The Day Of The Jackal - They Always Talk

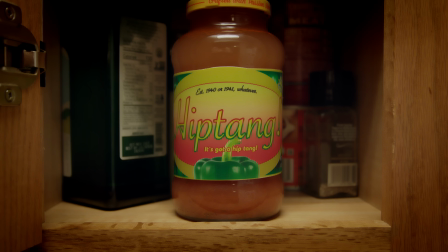[0:00]
Hip-tang for when you don't have any hip-tang. So, another year closer. Over the next 12 days, I'll be examining specific moments in films that I think are interesting and effective. So, our first film.
Will the gentleman be moving? Stationary.
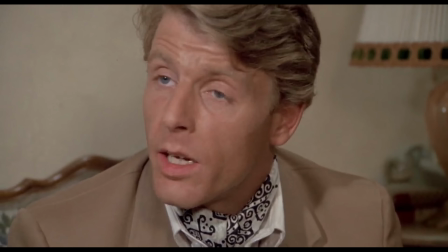[0:26] Will you go for a head shot or a chest shot?
Based on the book of the same name, written by Frederick Forsyth,
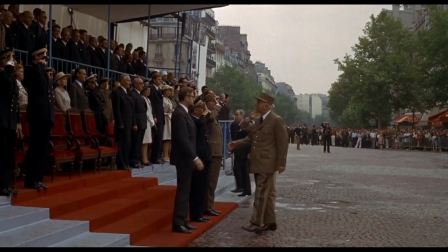[0:33]
The Day of the Jackal is about an assassin tasked with killing Charles de Gaulle, the real-life president of France up until four years before this movie was made.
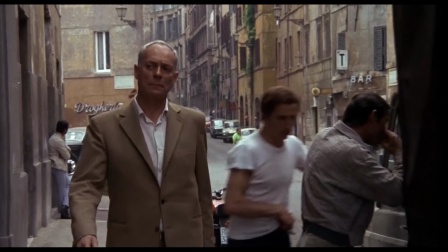[0:43]
The moment I wanted to talk about is just after the film depicts the then real-life,
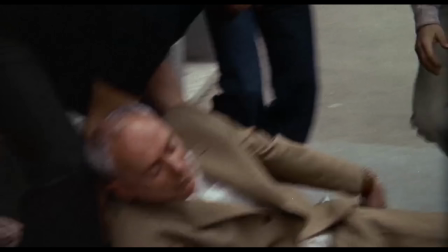[0:48]
government-controlled, action group casually snatching someone from the street.
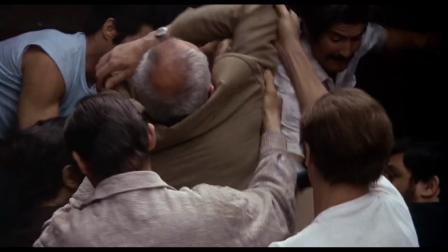[0:53]
The guy snatched, Walensky, is then interrogated.
You're being very foolish, Victor.
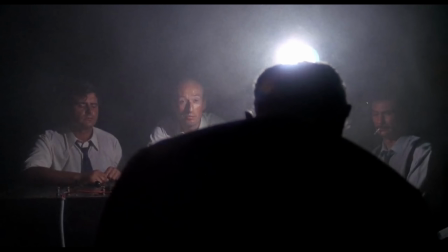[1:02] You know yourself, they always talk at the end. You've seen it with your own two eyes, and where was it?
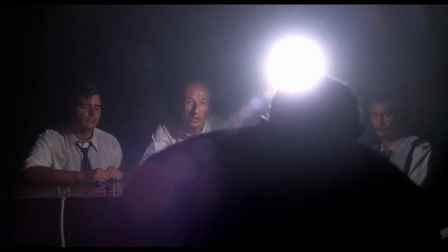[1:08] Indochina?
The light in the face might have been done to death now, but what I think works very well in this scene is how normal everything is.
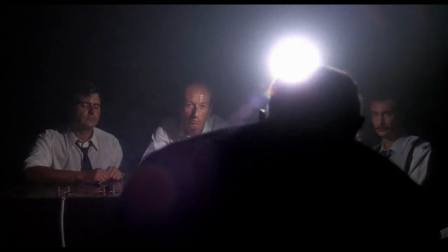[1:17]
The interrogation itself is brief.
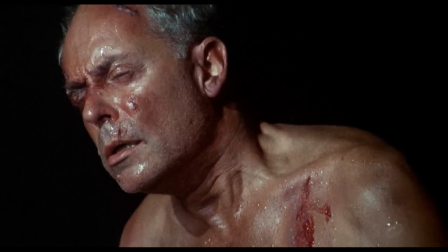[1:19]
We see Walensky battered and bruised for a moment, but we never see anything very graphic and nothing done to him on screen.
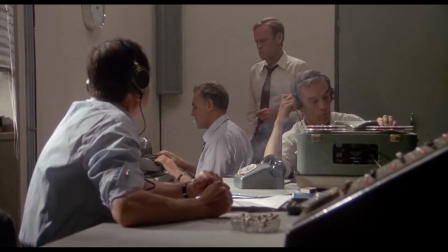[1:26]
There's no high pressure music, there's no fast cutting or excessive camera movement,
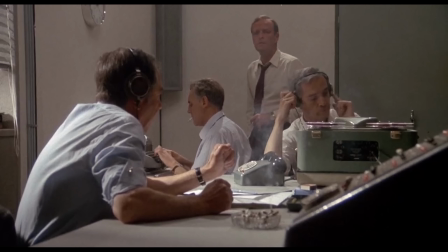[1:32]
it's all restrained, just like the rest of the film, and it layers on the tension because with its restraint it makes the sequence of events,
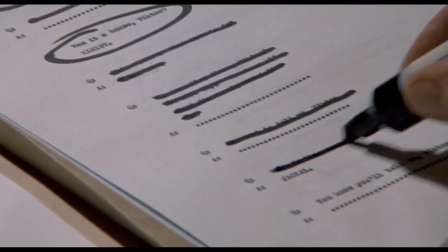[1:40]
and the whole movie, very believable.
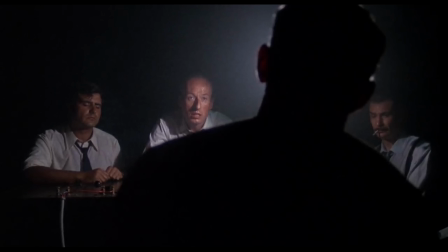[1:43]
We're in the interrogation room for less than one minute, and I think the brevity of the scene and the way it's handled is fear inducing. These are the people trying to stop the assassin. How common is this?
Tell us, Victor.
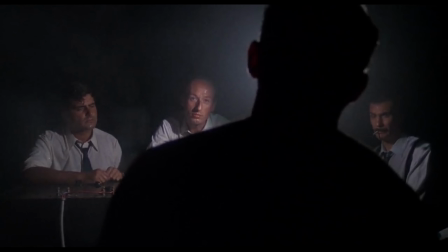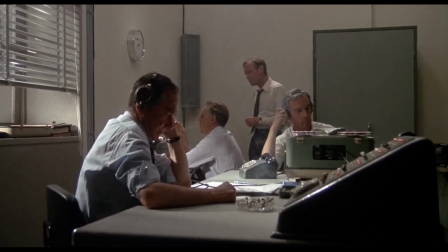Tomorrow, Trek In.